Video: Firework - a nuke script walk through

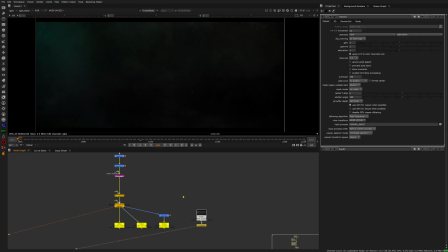(0:00)
Hello everyone. I got asked a couple times to make a tutorial on how I did this shot here. And so let me just walk you over the script. This is not going to be a step-by-step tutorial.
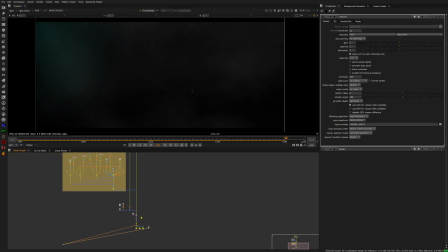(0:15)
I'm more talking generally concepts so you get an idea. So let's start.
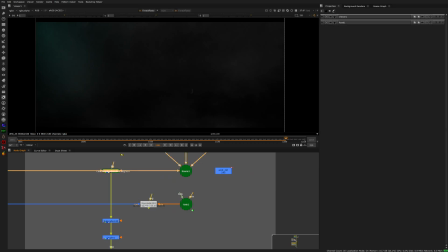(0:21)
First of all, the first thing I really did was animating a sphere.
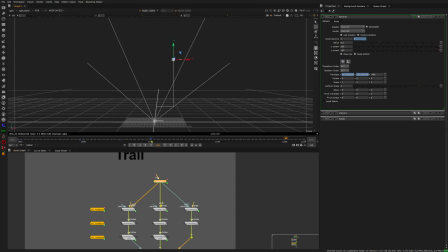(0:30)
So I have a sphere just animated with 4 keyframes. That's really just it. And then I parented an axis to the sphere.
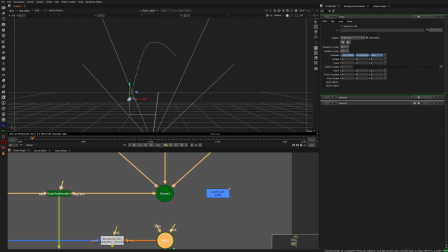(0:43)
So you can see the animation curve here. And the sphere is running along this path. To make it a little nicer, I used some random nodes.
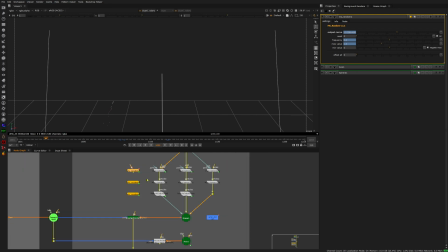(0:56)
So these are just generating random numbers. And what I did is I linked those values to the sphere. So I made an expression here and plussed the random curve that comes from this random node on top of this,
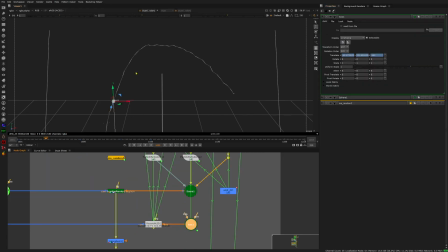(1:14)
so that I get a path that's a little more interesting, and so my rocket is doing some wiggle motion during the movement, which just makes it look more natural.
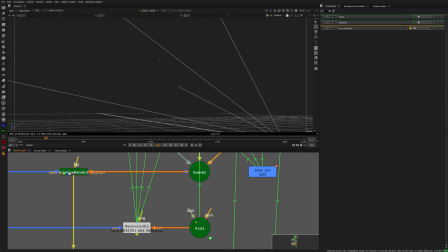(1:27)
And this axis is really the important thing here.
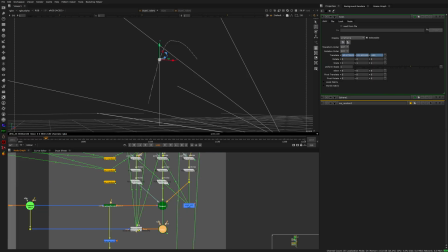(1:32)
I'm feeding it into a reconcile, and I parent the reconcile to the camera, so I get my 2D position from that.
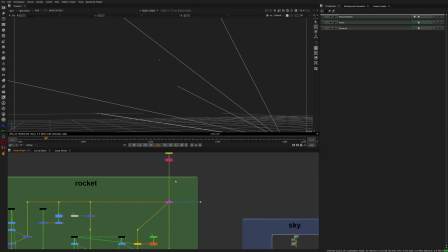(1:41)
And with that, I'm starting to work. So the base of everything is footage of multiple fogs that I merged together,
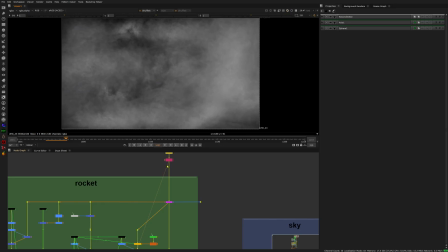(1:50)
just a bunch of fog assets in different sizes to get the density I wanted.
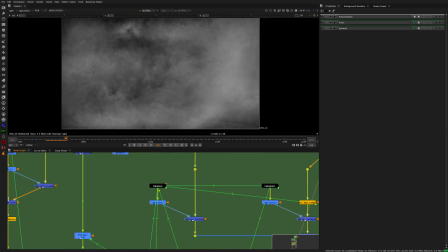(1:55)
And now what I'm doing, I'm using this fake sun gizmo.
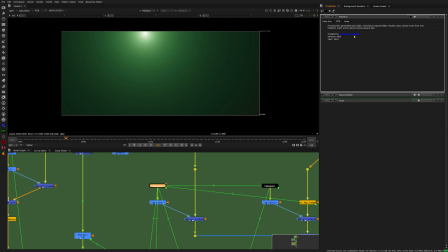(2:00)
It's a great tool. This is the guy who made it. I don't know if I can say his name right, so I'm just not gonna attempt to. And this is really just giving me an exponential light.
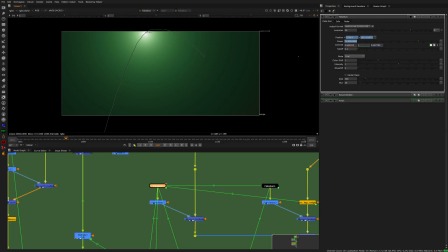(2:13)
And I parented it to the reconcile, so it is moving across this path.
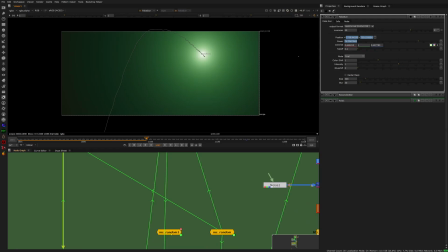(2:21)
And to make that one a little nicer, I used another random number generator node just to give it a flicker. That's the base. And then I'm starting to bring in the fog. So I have this fog asset here.
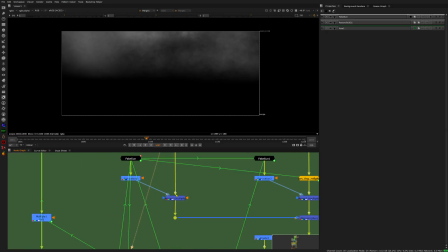(2:38)
I cut off the bottom part, and then I multiply it with this fake sun gizmo.
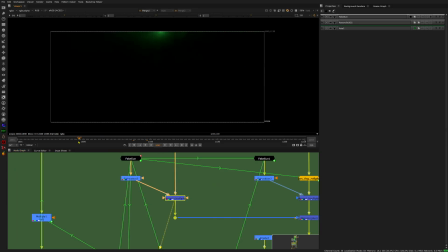(2:46)
And what that gives me is some interaction with the fog when it's moving. And I did this multiple times in different shades.
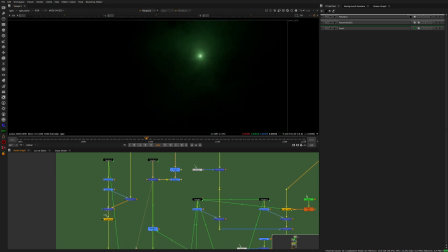(2:58)
So I have a brighter sphere in the middle, which is more towards the right, the white colorish spectrum, and then multiplying it again. And what really helps this whole thing here is this relighting tool I made. So let me show you.
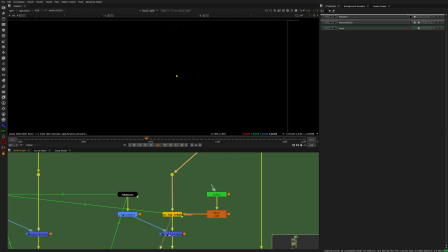(3:17)
So I have this fog, but I wanted to relight the fog based on the position of this light. And this is what this node is for. It's also available for download. It's on my YouTube channel as well. So this one is just parented to the same curve,
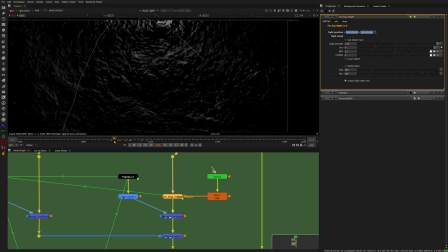(3:35)
and it's really just creating edge lights on top of the fog asset. So when I multiply this, you can see I get kind of a fake 3D effect on the fog.
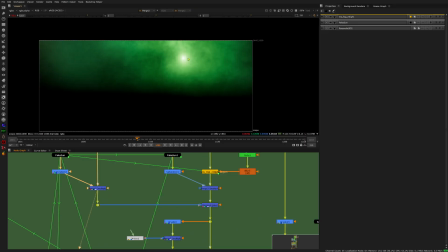(3:52)
And I combine that with all the smokes that I created already.
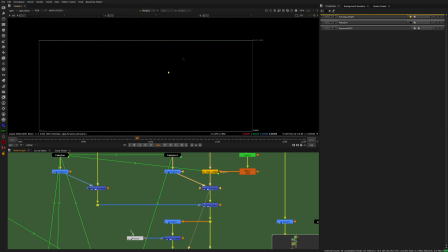(3:58)
So I'm just multiplying that again, and then I'm plussing the smokes.